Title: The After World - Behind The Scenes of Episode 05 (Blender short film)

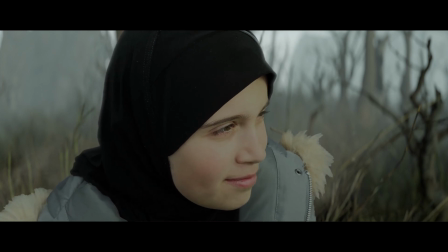Wow. Alright, but now it's a little bit more confused. Wow.
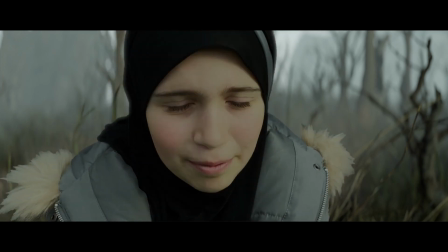Wow. Yalla. Wow. It's reminding of the cat.
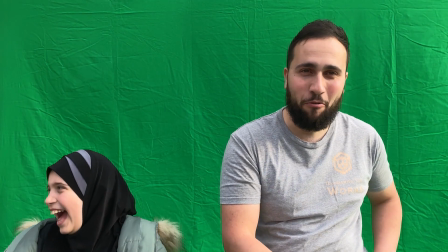Wow. Wow.
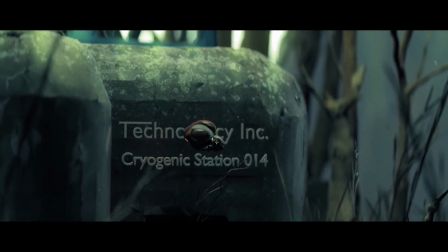When we return to the current timeline, Sam and Zara notice a police drone lingering around the cryogenic station.
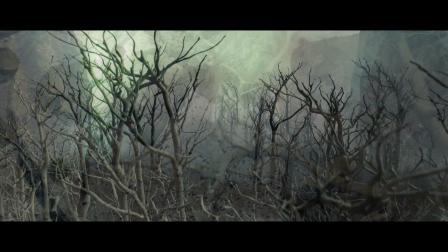They decide that story time is over and head off through the forest, finally exiting the creepy woods onto a beach.
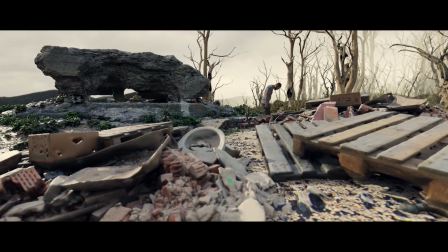Sam discovers how they can sail home, and they are both off across the ocean.
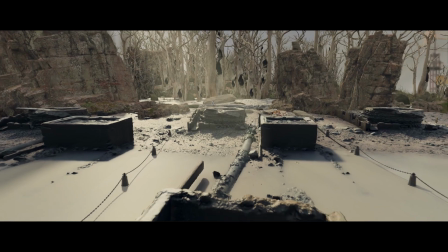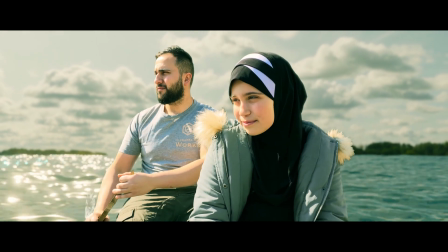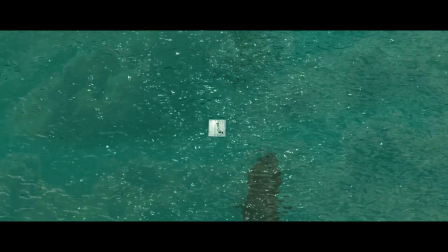The overhead shot of a whale gliding beneath the pair is a good example of how I go about enhancing a shot.
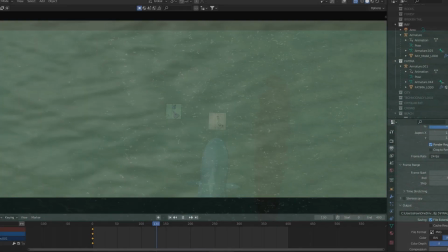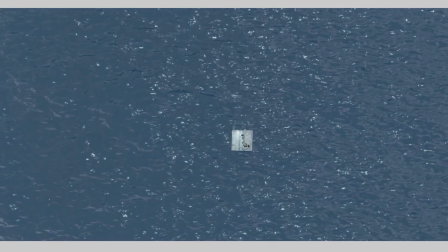The original shot out of Blender looks like this.
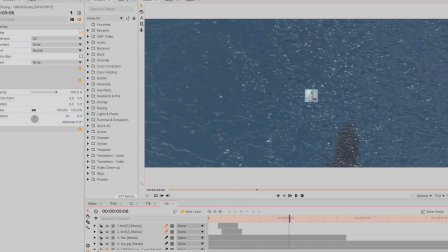My scanned actor models on a transparent ocean plane with the animated whale asset swimming into the shot.
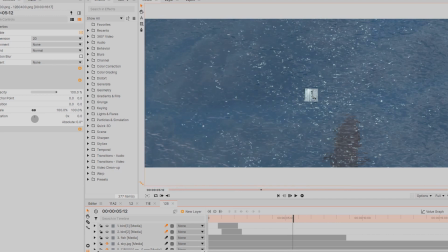I then bring the render into hit film where I composite cloud reflections onto the ocean, add birds flying by, and a school of fish sourced from Production Crate.
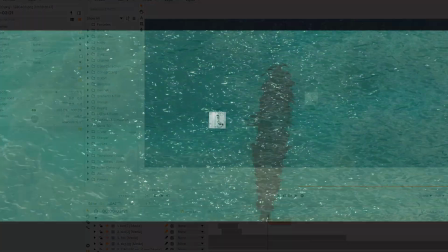Along with color grading in DaVinci Resolve, the final shot is lively and expressive.
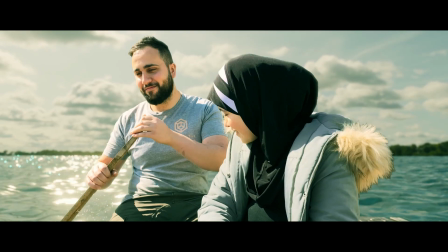This was the same with the flock of birds overhead.
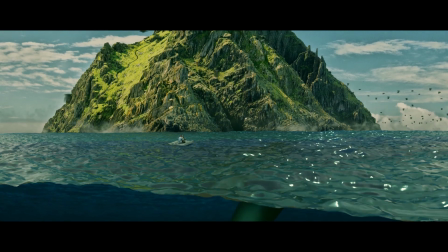These were composited over the Blender render and sold convincingly with the addition of subtle gusts,
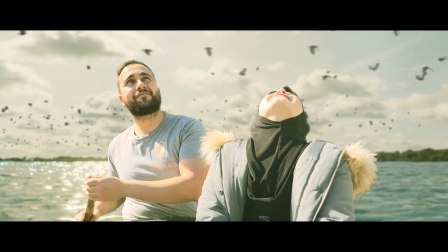light leaks, water reflections and shadows on the actors.
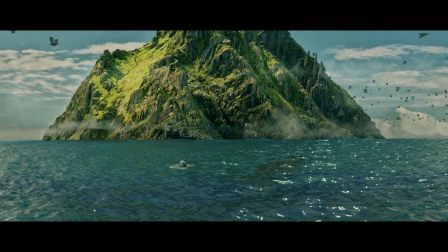It all comes down to planning and deciding what to focus on in Blender and what to apply as an overlay post-render.
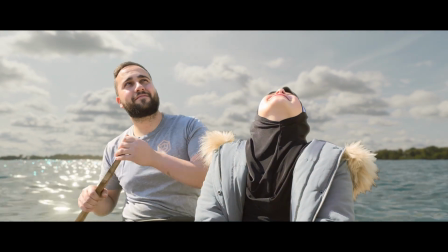Now look above you, there's birds and stuff. Look out here, over there.
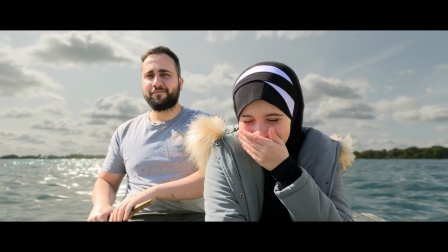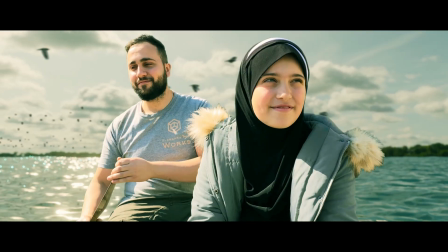In the third act, the pair finally reach their home, the place where the surviving humans are hiding from the robots that have taken over the world.
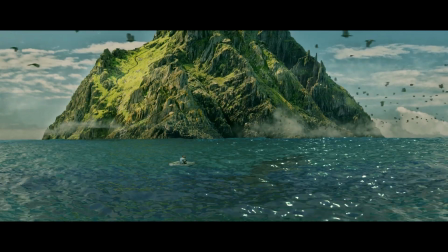Naturally, the entrance into the colony is through a secret passageway into the interior of an island mountain out in the middle of the ocean.
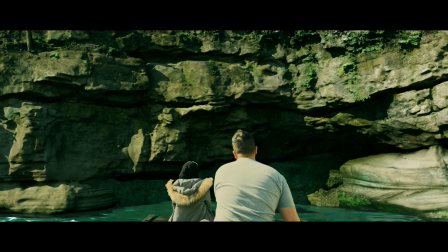The cave was composed of multiple rock and cliff assets with an ocean plain at the base.
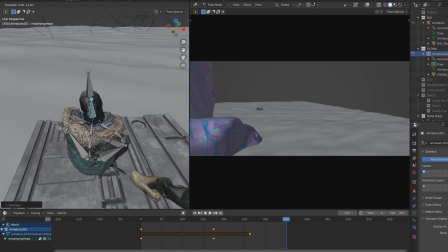The photo-scanned models of the actors were animated to glide into and through the cave entrance and down the narrow passage.
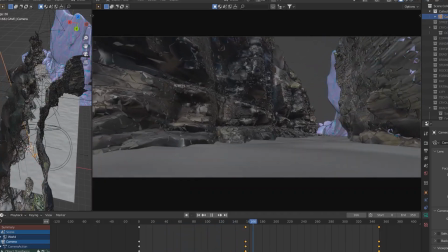The cave then leads to the interior of the island where the colony resides.
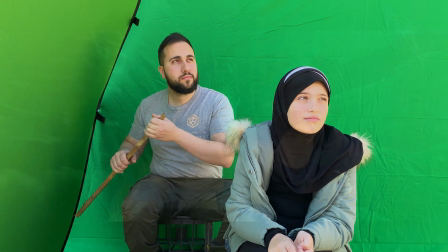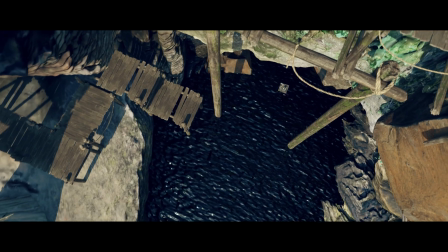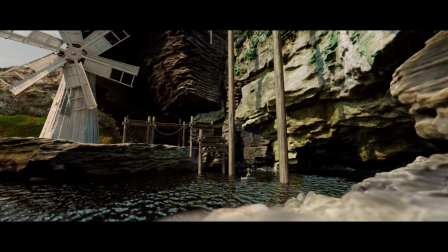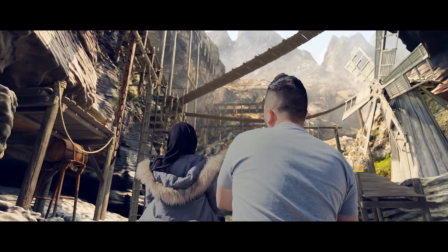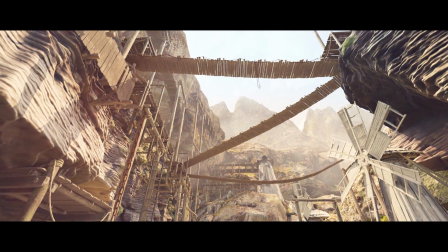I had envisioned this place to be a complex network of hanging walkways and primitive structures,
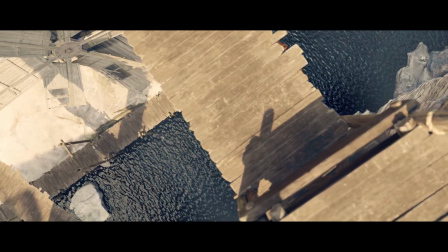since the inhabitants would not be using any form of technology that would give away their whereabouts.
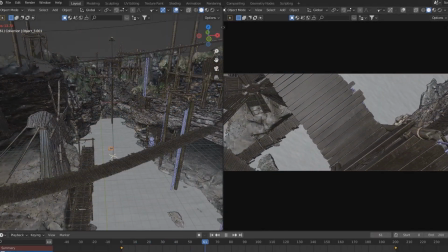The magic of repeating assets was again deployed here, with hanging bridges arrayed along a curve.
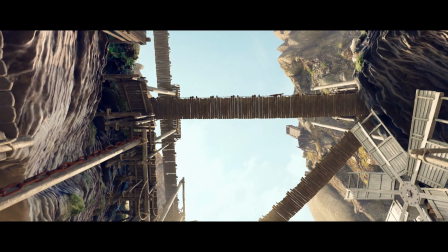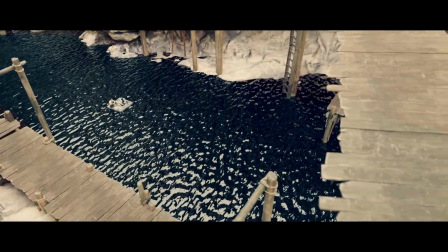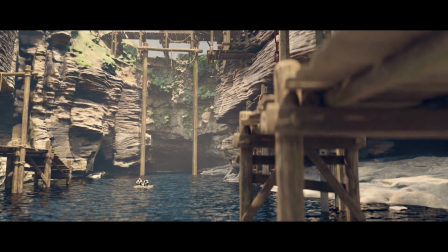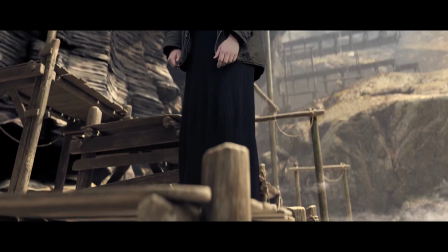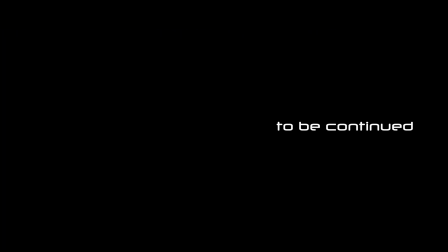What took you so long?
Thanks for taking the time, and I hope you learned something. Please like, share and subscribe.